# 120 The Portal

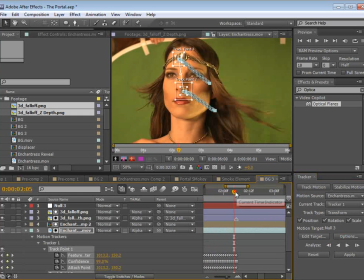Okay, and we'll go track forward a little bit.
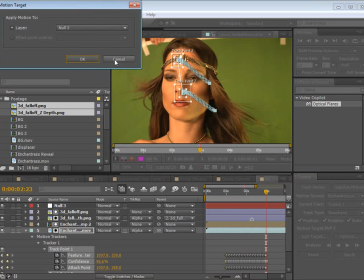Okay, so that's enough for now, and we'll click Edit Target, make sure our null is selected, and we'll click Apply.
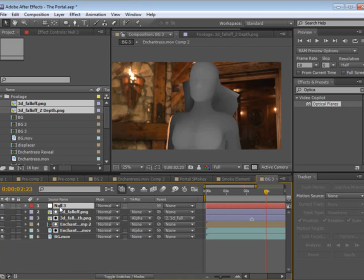Right, okay. So now we have our null object with our tracking data. So we'll go back to the frame that should be aligned by our marker here. And by the way, star will create a marker. And we'll take these two layers and we'll parent them to that null.
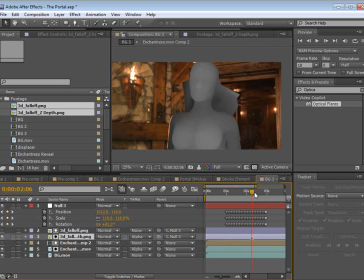So now, in theory, if we move this around, our sort of 3D character is kind of sticking to our actor. Now, that's good because we want to use it as a reference.
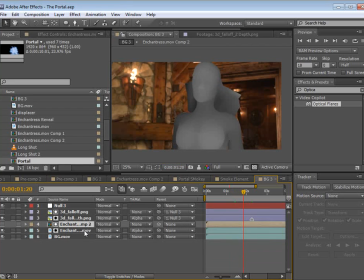Okay, so let's go ahead and simplify our project. So we'll take the depth layer with the 3D renders and our null object, and we'll pre-compose them.
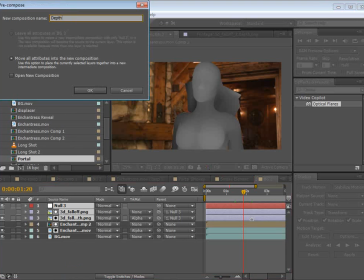And this will be our depth layer, and we'll hit OK.
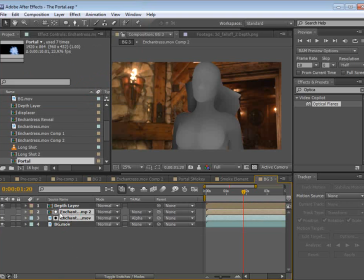And then we'll take our Enchantress footage and the track matte with the key light, and we'll pre-compose that. And we'll just call this Enchantress. And that's good.
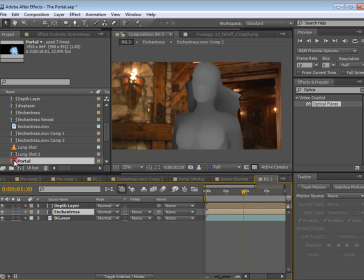So this is the basic setup. Now let's just add our smoke portal that we created earlier.
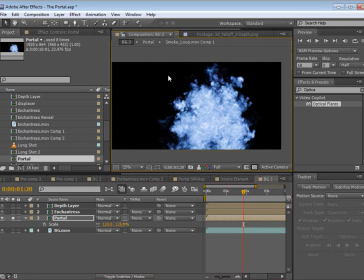I'll just use the one I created earlier. And let's set it to channel invert.
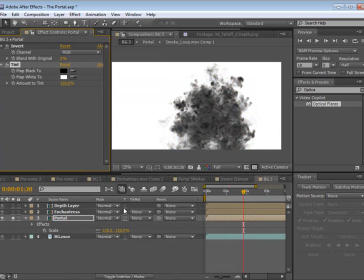And let's maybe tint it and maybe add a curves adjustment.
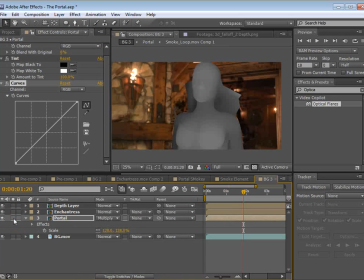So we'll set the transfer mode to multiply. Unsolo it, or actually let's solo it with the background while we create it.
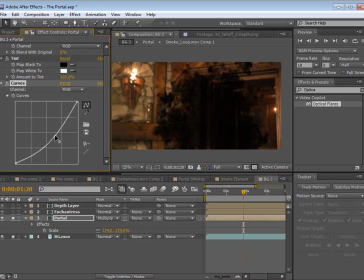So we'll scale it up, you know, maybe darken it just a little bit, maybe duplicate a copy of it, edit, duplicate, and offset the time of it, and we'll scale it up a little bit and lower the opacity.
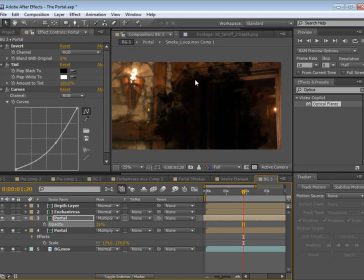This just makes it look a little bit more menacing, and maybe a quick tint. Maybe make it blue or something. And we have to have some color correction, so let's go back.
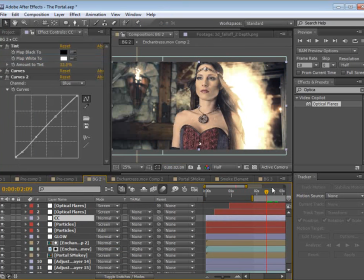Let's take our color correction here and paste it into this comp too.
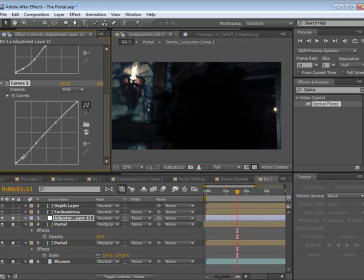So it's a little dark. Let's go to the RGB channel and just brighten it up just a little bit here.
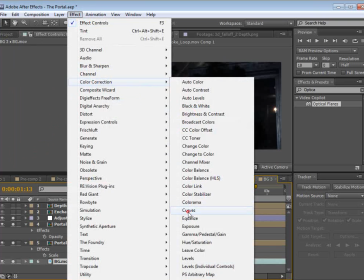And maybe our background layer should just be brighter, so that we can see the smoke more.
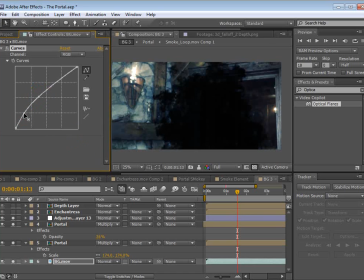Okay.
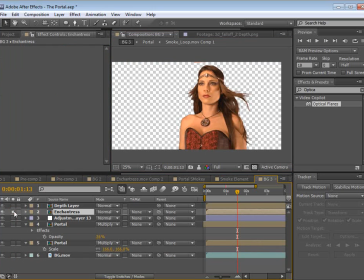Perfect. So now we have our Enchantress and we have our depth layer.
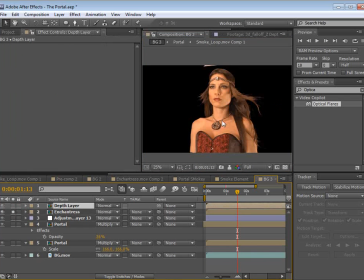All right, now our goal is to make it so that our Enchantress is revealed based on the depth of our Z pass. So we want our nose to come first, and then the rest of the face, and then the neck would come last. So we want to make sure it looks very three-dimensional. So what I'm going to do is choose Effect,
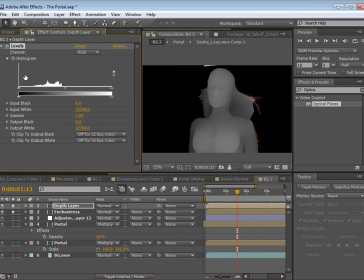color correction levels, and then I'm going to bring the input and output down.
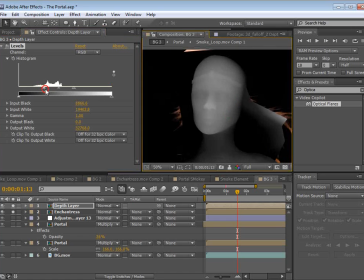And what this is going to do is create a really tight selection around the color spectrum. So bring that in nice and tight.
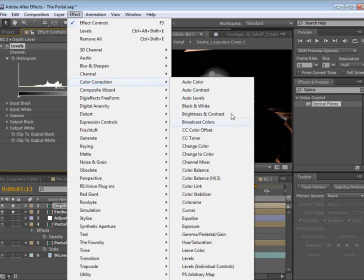And then if I choose Effect, Color Correction, Exposure, we'll put this on top here.
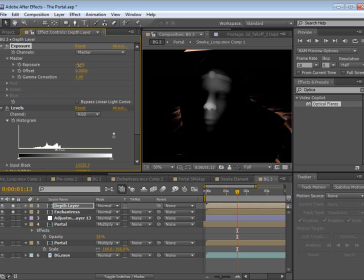Then as I adjust the exposure, we're sort of adjusting the Z depth. So let's go ahead and set the Enchantress to the Luma Matte.
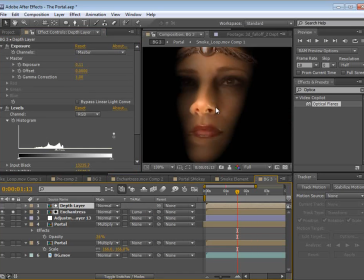So we may have to adjust the position here just a little bit.
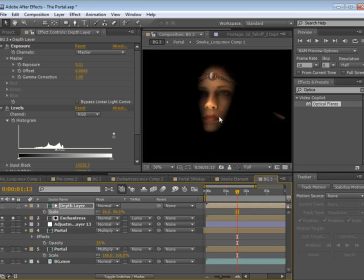Scale it down.